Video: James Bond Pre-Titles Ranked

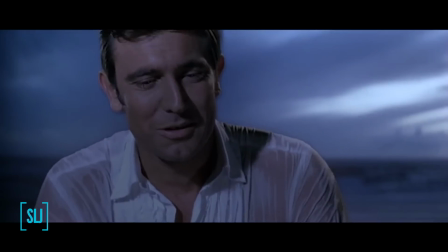[25:02] Good morning. My name's Bond. James Bond. Miss,
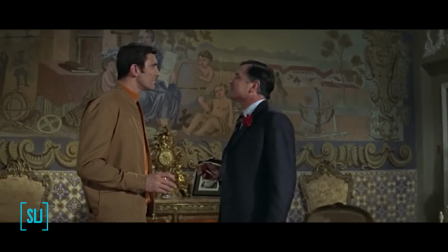[25:10]
Majesty's opening is driven by two forces, getting started right away with signaling a new kind of film and introducing a new Bond.
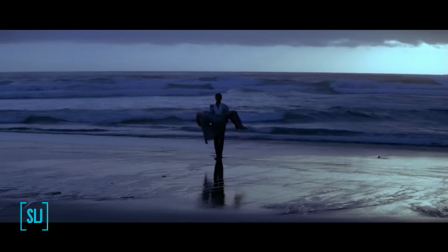[25:18]
I think it succeeds wildly at the first and somewhat stumbles at the second.
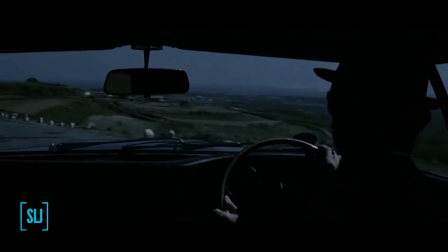[25:22]
There's a lot to love here. Lazenby is introduced in silhouette, so we're not so distracted so as to not pay attention to what's going on with Tracy.
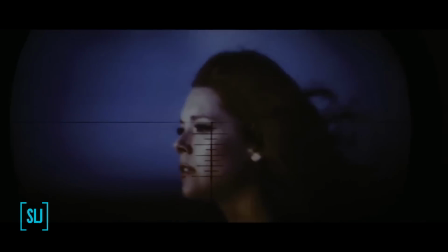[25:30]
We realize about when Bond does what she's doing, and he doesn't hesitate to save her from drowning.
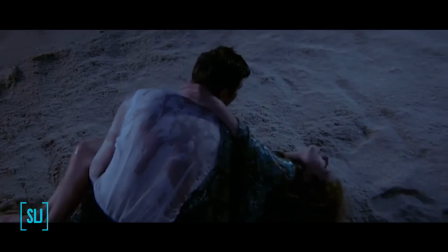[25:36]
Tracy is mostly lifeless at this point, a wonderful move on Diana Rigg's part,
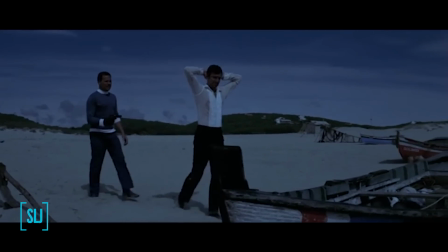[25:40]
and Lazenby seems matter-of-fact and a bit more confident than we might expect a new Bond to be.
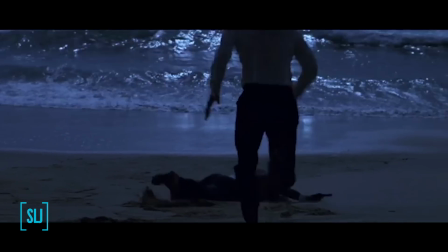[25:45]
And following it up with a fight with some thugs shows promise in cementing Lazenby in the role before we get to the title song.
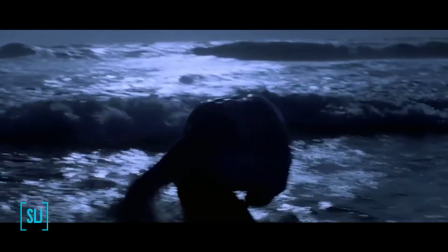[25:52]
However, some of the editing gets in the way of fully appreciating what's going on.
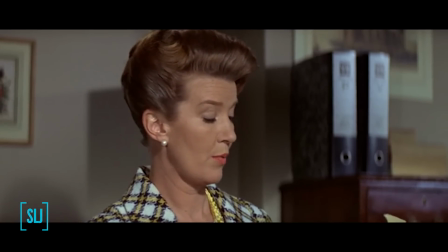[25:56]
Also, compared to some of the introduction sequences for later Bonds,
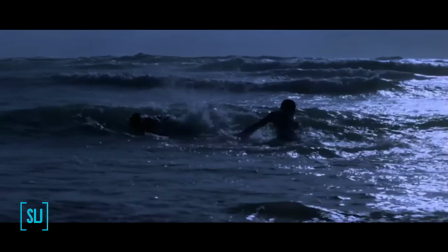[26:00]
a fight on the beach isn't the most glamorous or clearest of ways to show what kind of a Bond Lazenby is.
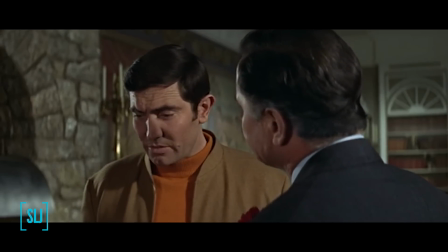[26:07]
This demonstrates that the film is fully committed to doing something different with its story,
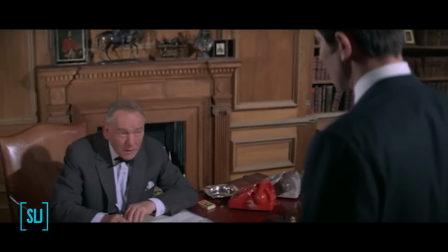[26:11]
while mostly just carrying on with a new Bond, which I think sums up the film very well.
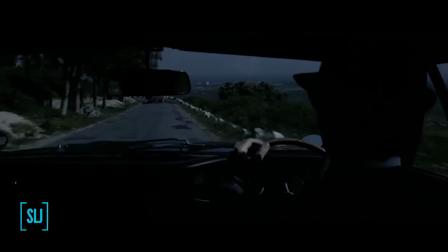[26:16]
My big hang-up is I wish Lazenby came through a bit stronger here, but other than that,
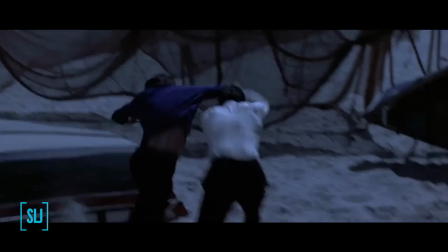[26:22]
I think this is a wonderful change of pace from the previous 4 pre-credit sequences, and definitely one to remember.
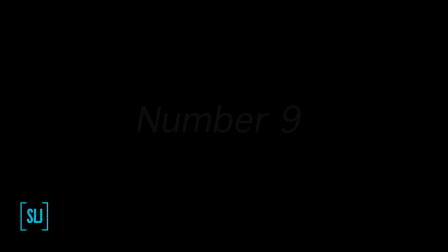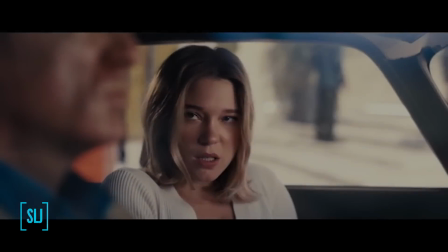[26:36] There's something I need to tell you. I bet there is.
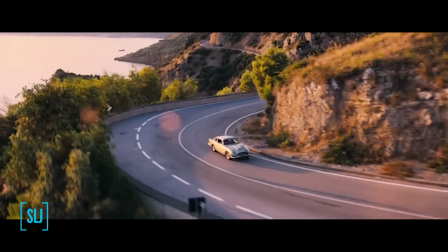[26:43]
The longest and most ambitious of the pre-titles, No Time to Die is certainly in danger of overstaying its welcome.
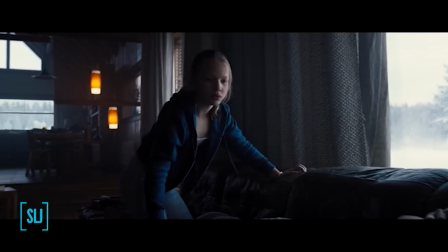[26:50]
But I'm won over on a few features. 1, the flashback with Safin and Madeline is suitably creepy and sets up a lot of the coming relationship between the two.
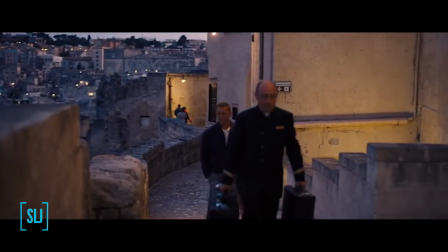[27:00]
2, Bond and Madeline get a chance to win me over on a relationship I didn't care for previously, and they nearly managed to do that.
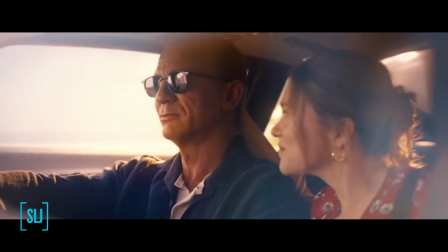[27:07]
They are a bit sabotaged by the reuse of We Have All the Time in the World's melody.
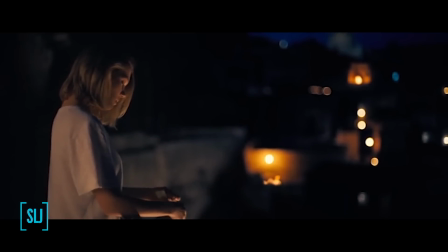[27:12]
3, it really sets the foundation of the film's themes and makes it crystal clear that no matter how it ends,
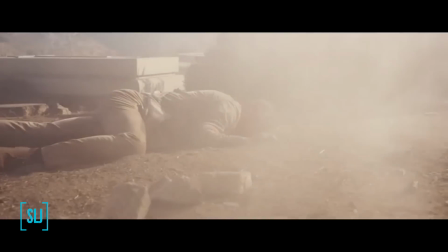[27:18]
this really feels like the last Craig adventure.
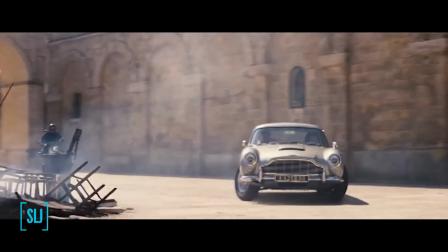[27:21]
And 4, it features a grand car chase with a gadget-laden DB5 with one of the most grin-inducing escapes I've seen in this series.
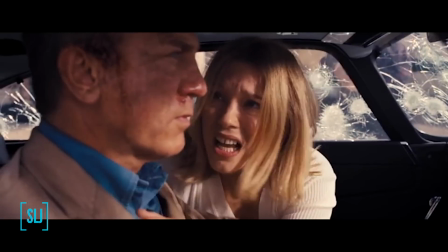[27:29]
I do get the complaint that it runs too long, as that's an issue I've had with some of the other pre-title sequences.
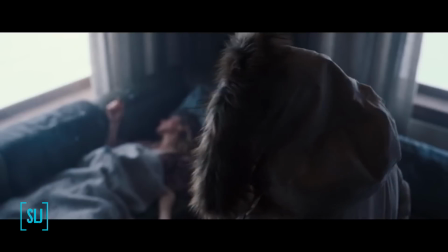[27:35]
But that complaint gets dropped by me when I try to consider where I would have cut off the sequence.
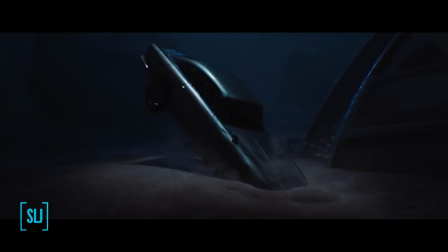[27:41]
Placing the titles over the 5-year passage feels like the most natural place,
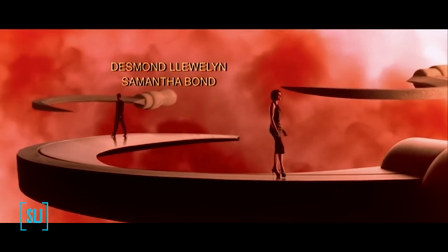[27:46]
and it echoes both GoldenEye and Die Another Day, which also had their credits denote the passage of time.
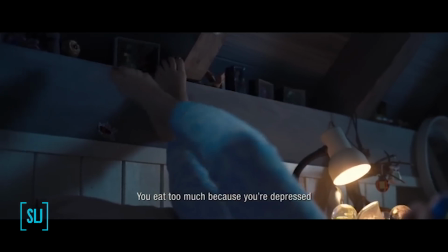[27:52]
Anywhere else, it's jarring. And given the film's ambition and all that it's trying to do,
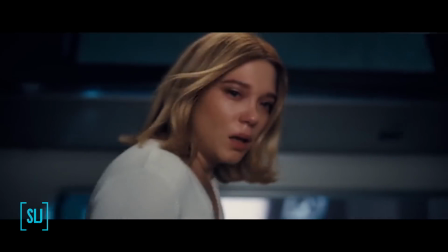[27:58]
I really can't offer a better suggestion for how to condense this sequence without substantially rewriting the rest of the film.
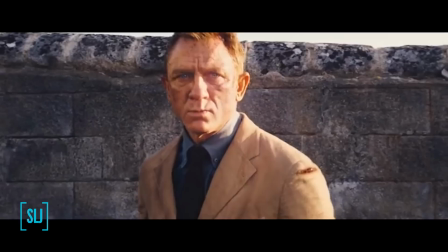[28:04]
Plus, I think the scenes flow very well together, to the point where I'm not even thinking about looking at my watch.
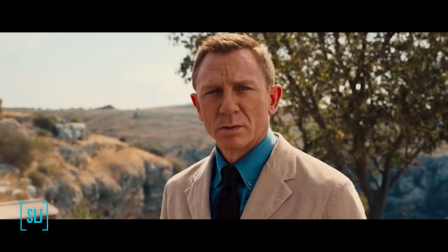[28:10]
For my money, No Time to Die absolutely nails most of its goals in the opening 20 minutes,
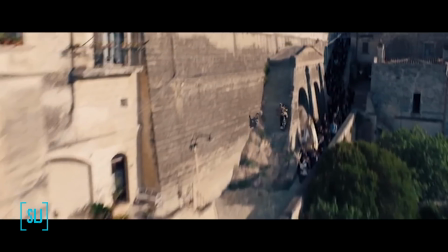[28:16]
and I've rewatched just this part of the film many times in isolation, so that's gotta count for something.
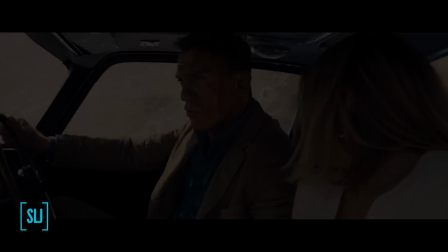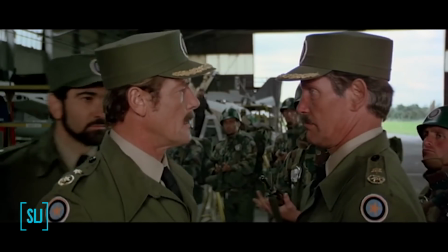[28:31] Well, it's a small world. You're a Toro too. Interrogación. Sí, coronel.
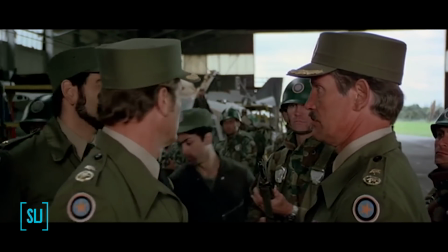[28:35] Métanlo al camión.
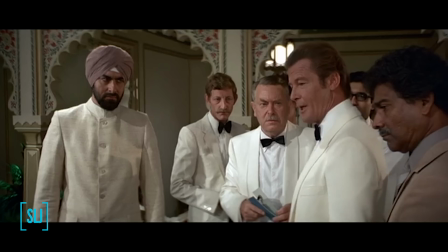[28:38]
From this point onward, we get into the top tier of pre-titles, meaning any of these are worthy of the top 3, but there are just too many contenders.
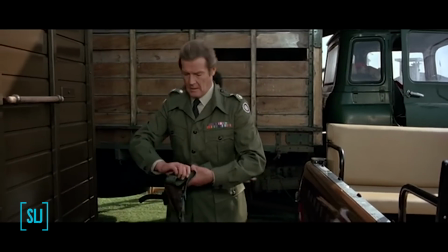[28:47]
The most detached from its respective film, Octopussy's opening is a blast.
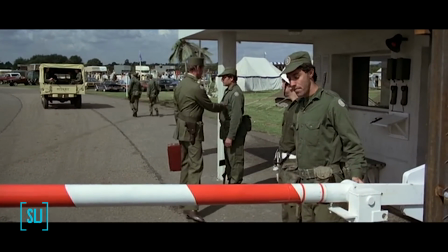[28:52]
A self-contained mini-mission featuring one of the best aircraft from the series, this one hits all the beats you'd want from a Bond opening.
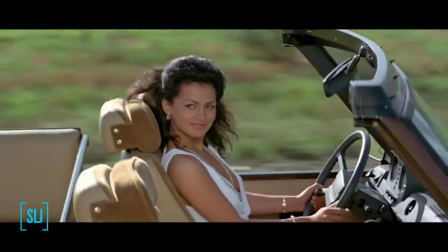[28:59]
It really has nothing to do with the plot of the film, even in a small tangential way.
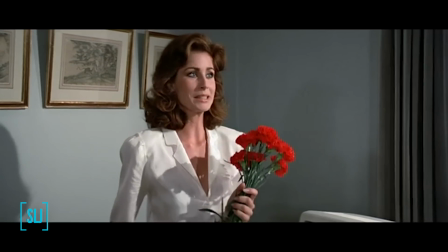[29:04]
It could have served as the opening to any other entry, but that's also what gives it its uniqueness.